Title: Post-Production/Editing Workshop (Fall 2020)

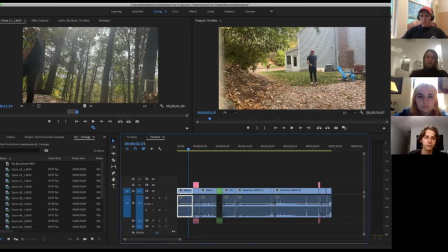(16:27)
So let me know if you see a difference. It's a little disorienting, right? Because you're going from right to left, but in this clip, you're going from left to right.
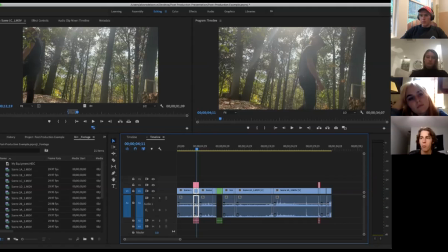(16:39)
So because I broke the 180-degree rule while filming, editing, I have to be careful to make sure that I don't use that clip. I use a different clip because if not, I can disorient the viewer.
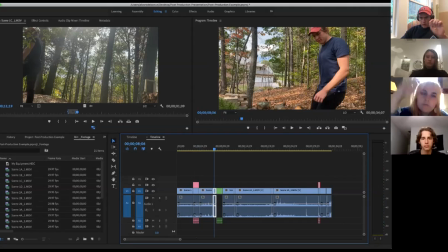(16:50)
So, and then another different thing I did here is that with this clip,
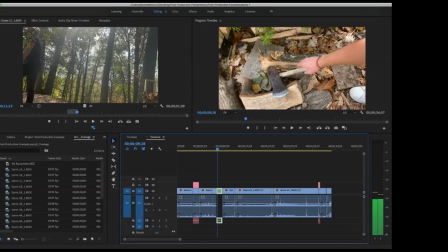(16:58)
I'm picking up the axe here with my right hand,
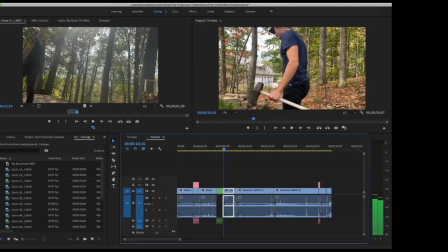(17:01)
but I have it here in my left hand. So you can see how you have to be aware of continuity and making sure like that hopefully your viewers don't realize it, but to always be aware while you're filming that editing, there's always going to be continuities if it's not well. It's not thought of before.
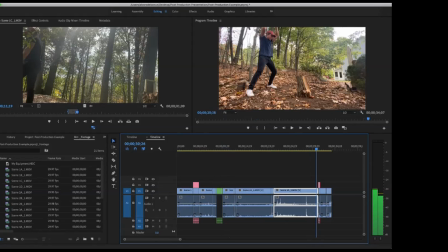(17:17)
And then another example here of breaking the 180-degree rule is if I cut the axe, but then I use a different angle of it.
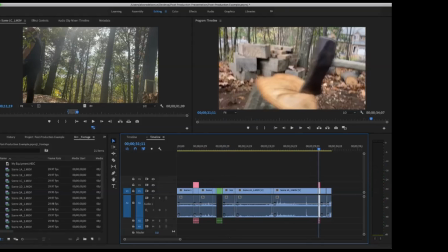(17:25)
So it doesn't seem like the axe is coming from a different direction. So these are just
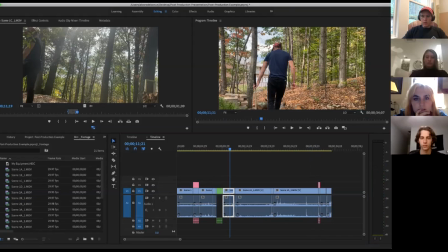(17:32)
what you can do with the tool of editing and what you can do with the software with very simple clips to create just one story of someone chopping wood.
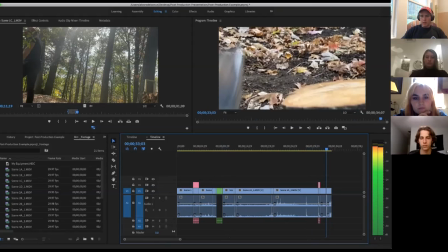(17:41)
And then at the end, I had to do quick cuts of the piece breaking off and then showing that.
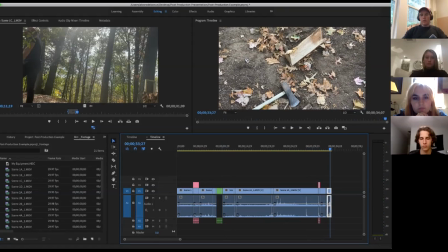(17:47)
That's that of course you could always fix it and make it better. But just the simple tools here, as I want to mention, that I used was just cutting and trimming down the different clips and putting them together. There's also, down here, you have your audio. So if you see in your timeline, there's a split in the middle.
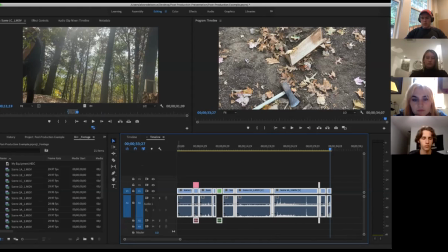(18:06)
From here to above is all your video footage, and from here below is all your audio footage. So when you drag the clip and footage from your footage thing here to the timeline, it's always going to be linked together. So what you do is you right click and then you unlink it.
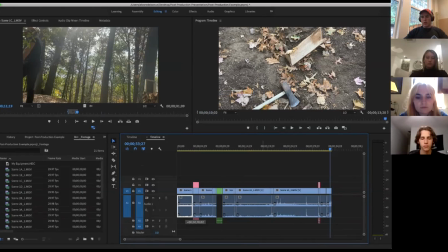(18:22)
By doing that, so you have the flexibility to remove this audio, and hopefully if you have the availability, use audio from a different source, and then you can plug that in there.
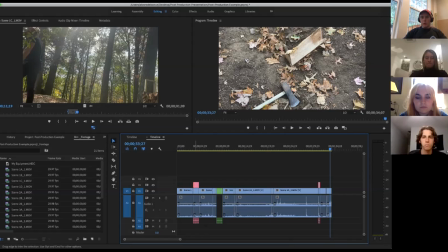(18:36)
And then you can also stack videos together. So whatever you have on top is what's going to show up on the clip. So that way you guys don't see this. I just turned off that view, and then you see the one that was correct. Some other tools to remember is that this all can be moved up and down.
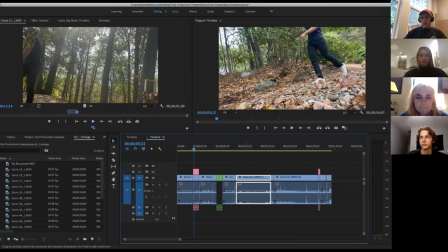(18:57)
Audio is always going to change. Audio is always very tricky to deal with, but to like lower it a little bit, you can lower this down or bring it back up. If you want to speed up or slow down the footage, you just right click on the footage,
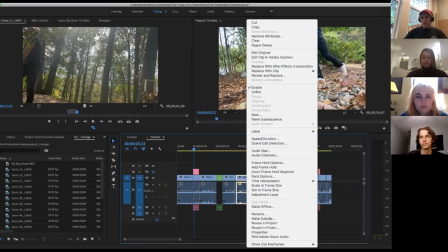(19:10)
you go to speed and duration, and then you here can play with the duration.
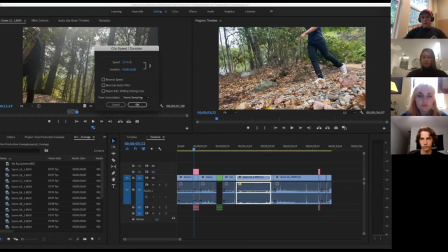(19:15)
So if you want to make it faster, you can make it a lot faster.
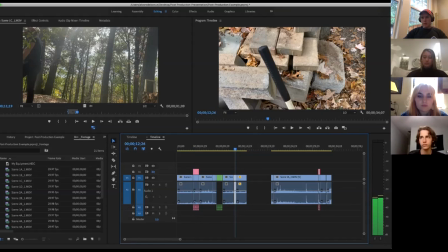(19:20)
But the problem is that it all depends on the settings of the camera. So sometimes footage is not made to go really fast. It's not made to go really slow, depending on what frame rates you use. So right now, this is me speeding up just by pressing that.
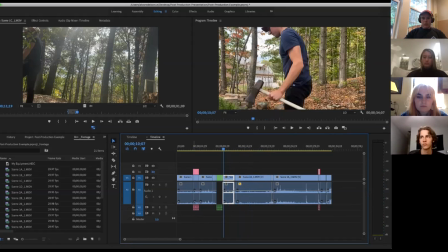(19:34)
Some other things in the timeline to be aware of is just effects. All these software have an effects bin that you can put up. So you can do audio effects, audio transitions, colorize.
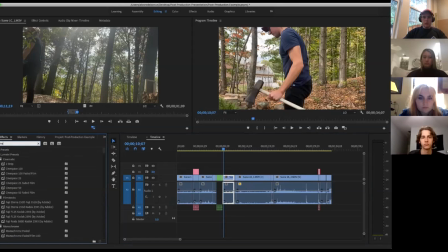(19:49)
So if you want to do color, you go here, you go to Lumetri. Sorry, it's called Lumetri. Lumetri color here. You drag it on the clip that you want to fix.
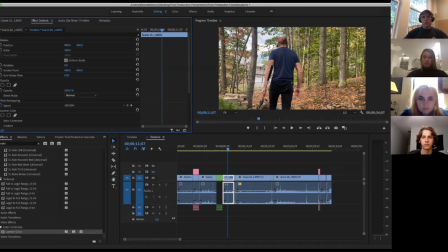(20:05)
And then in your effects controls on the left side here, when you press this tab, you can see your Lumetri over here, and then you have your basic corrections. So you can change the temperature and the tint, the exposure,
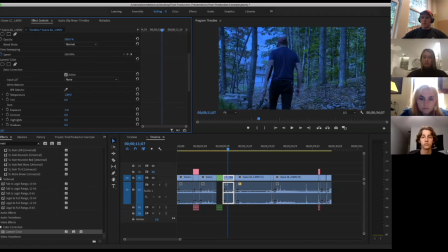(20:17)
and you can play around to give a real interesting feel, like different tones of the film. It's very interesting what you can do with color to actually like make your film look better than before. And honestly, if you guys have Premiere, or if you want to get Premiere, just play around with the different tabs and all, because there's so much you can do.